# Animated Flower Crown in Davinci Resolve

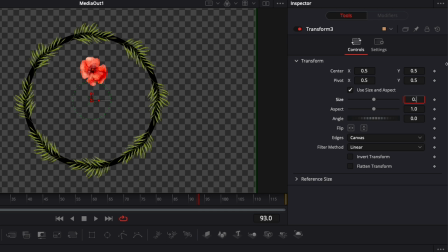First off, I'm gonna change the size because right now it's a bit too big. So I'm gonna go with 0.8, and then I'm just gonna move it on my guideline right here. I'm gonna make it so the heart of the floor is straight on the guideline. And then what we're gonna do is here, we're gonna adjust the pivot and we're gonna bring the pivot at the center of the floor,
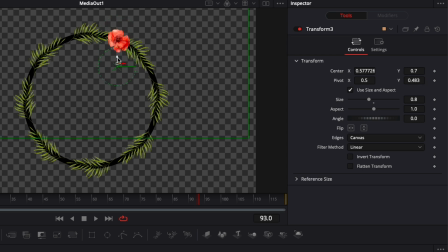because otherwise the animation will come from the pivot here. So that will just come from the center up there rather than from the center of the floor. Hope that makes sense, but basically just change the pivot, put it here on the center of the floor.
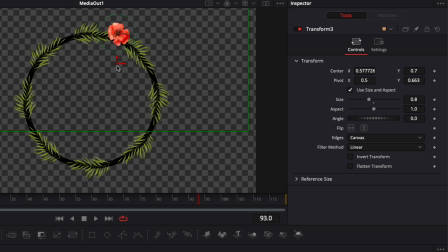So the pivot is that cross right here. And then we can just readjust the position to make sure it's centered properly. So here we're just gonna do the same thing. We're gonna select size, modify width, anim curve, and then that just opened modifier right here.
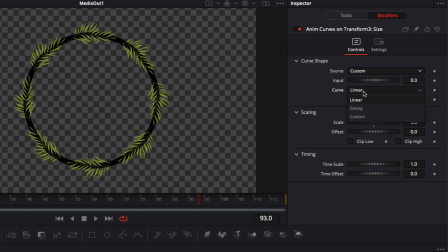We're gonna switch from transition to custom, and here from linear to easing, and none, we're gonna select elastic.
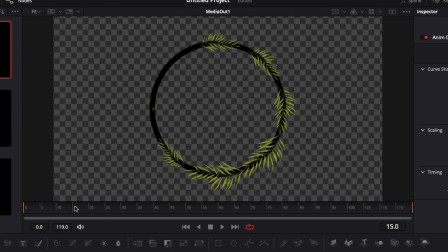Now let's start the animation when the circle is done. So that's gonna be about here, 18. I want the floor to start popping up when all the leaves have popped up pretty much, just a tiny bit before maybe.
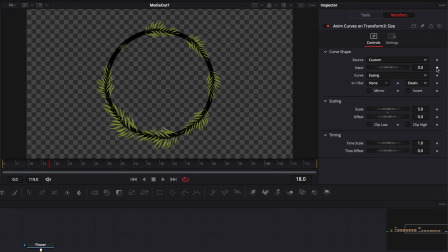So here that's gonna be frame 18. I'm just gonna drop keyframe on input at 0, and then we're just gonna move forward. And I want the animation to be a bit less than 2 seconds. So we're gonna go about frame 60, and then we're gonna drop a keyframe on input here at 1.
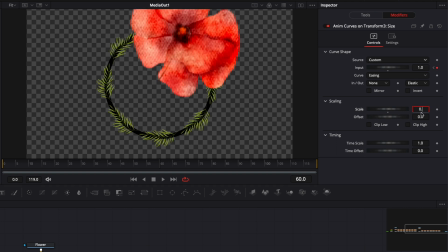Then here we're gonna change the scale from 5 to 0.8, so the same size as we set up at the beginning.
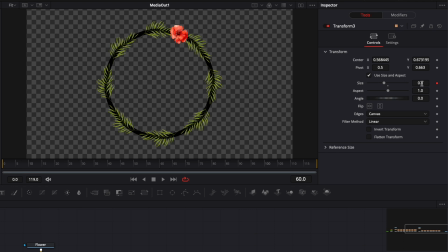It might be another one, but just remember the size that you've inputted here at the beginning, and just put it here on the scale as well.
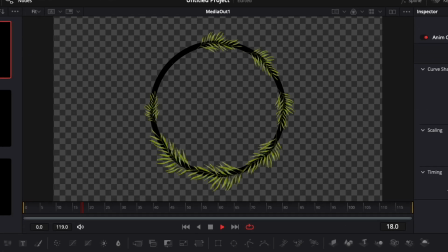All right, now let's just play it to make sure everything is fine. Perfect, I think it's good. Now we're just gonna have to duplicate that floor the same way we've duplicated the leaves.
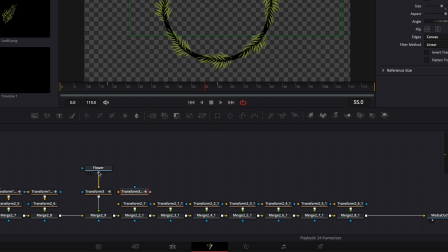So here I'm just gonna copy the transform. I'm gonna paste it, link the floor to the transform, and then link the transform to the other transform. And we're gonna repeat that process for all the floors once more. All right, perfect, let's play it.
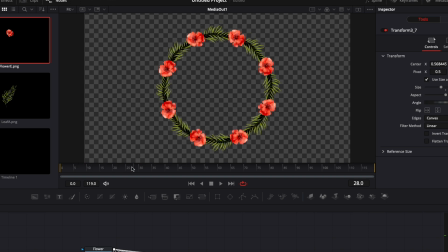Good, everything seems to work fine. Now we're just gonna have to do the same thing as we've done with the leaf and set an offset for all the floors.
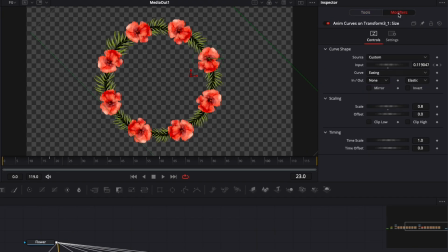So I'm gonna go to the second transform, going to modifier, and here we're just gonna repeat the same process with the time offset. We're gonna do 0.2 for the first one,
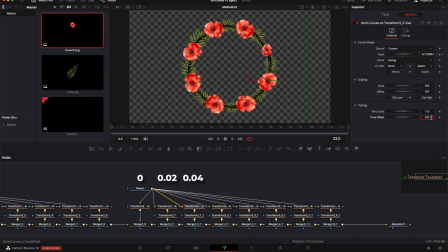and then 0.4 for the third one, 0.6, 0.8, 0.1, 0.12, and 0.14. All right, now let's play that again.
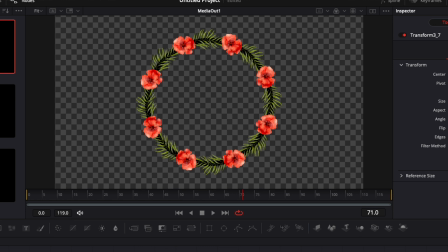Perfect, we got our animation. Now the heavy lifting is done. Most of the hard work has been done.
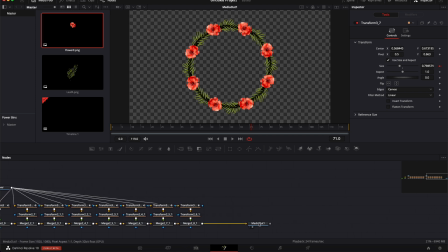Now it's just a couple of tweak to just make it a bit nicer. So the first tweak that we're gonna make is here,
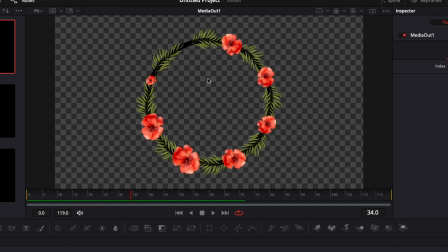we're gonna do an animation on the rotation of the crown to give it a bit more movement and make it a bit more dynamic. So I'm gonna select here the merge,
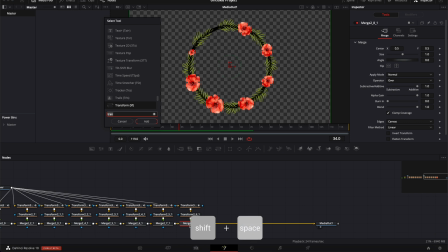and I'm gonna hit shift space on my keyboard and select another transform.
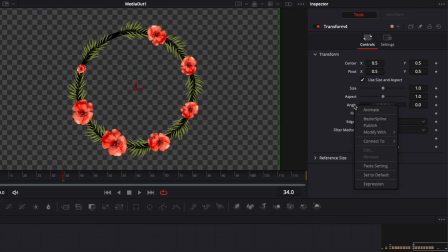And then here we're gonna just put an animation on the angle. So I'm gonna right click on angle, modify with, anim curve, going to the modifier.
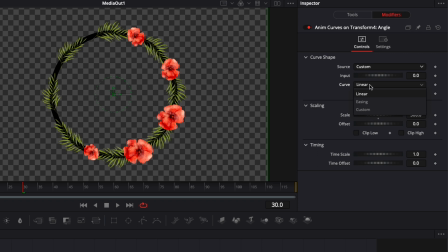Here we're gonna switch from transition to custom, linear, we're gonna go with easing, and here none, we're gonna select cubic.
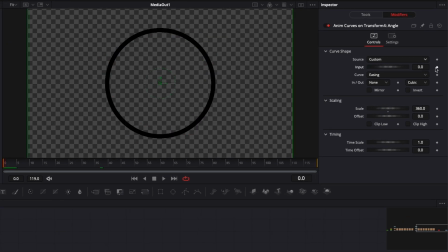Then on input here, we're gonna drop a keyframe at frame 0 on 0, and then we're just gonna continue and move forward until the animation is done. We can choose a bit before actually, so maybe, I don't know, frame 50 seems right.
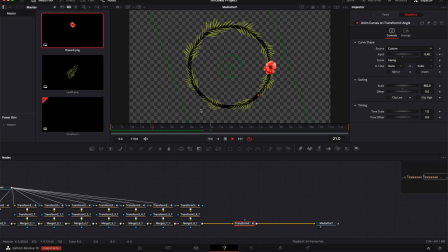And then input, we're just gonna put it at 1. So now if we play it, as you can see, it's way too much because it's a full rotation.
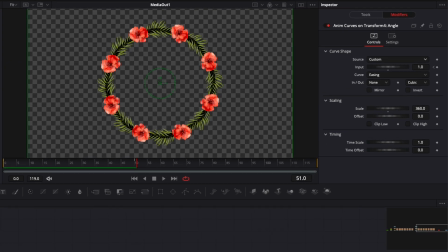We don't want that much. We're just gonna go with scale at minus 90. Now let's play it. And it's much better, much softer in my opinion.
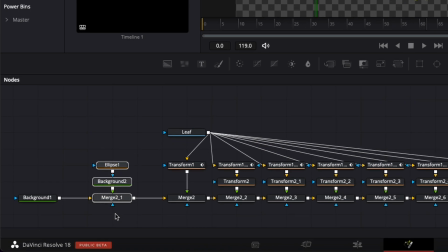Now we don't need our outline anymore, so I'm just gonna go there and delete our guideline, and instead we're gonna replace that with a drop shadow.
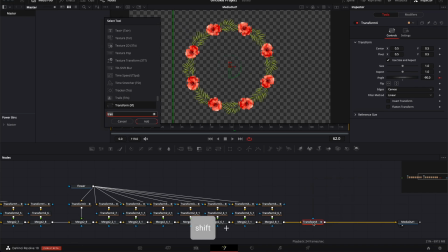So here I'm just gonna select my transform, hit shift space on the keyboard, and search for drop shadow, and just enter that.
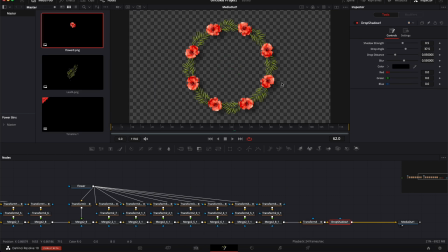That's just gonna give more depth to the design.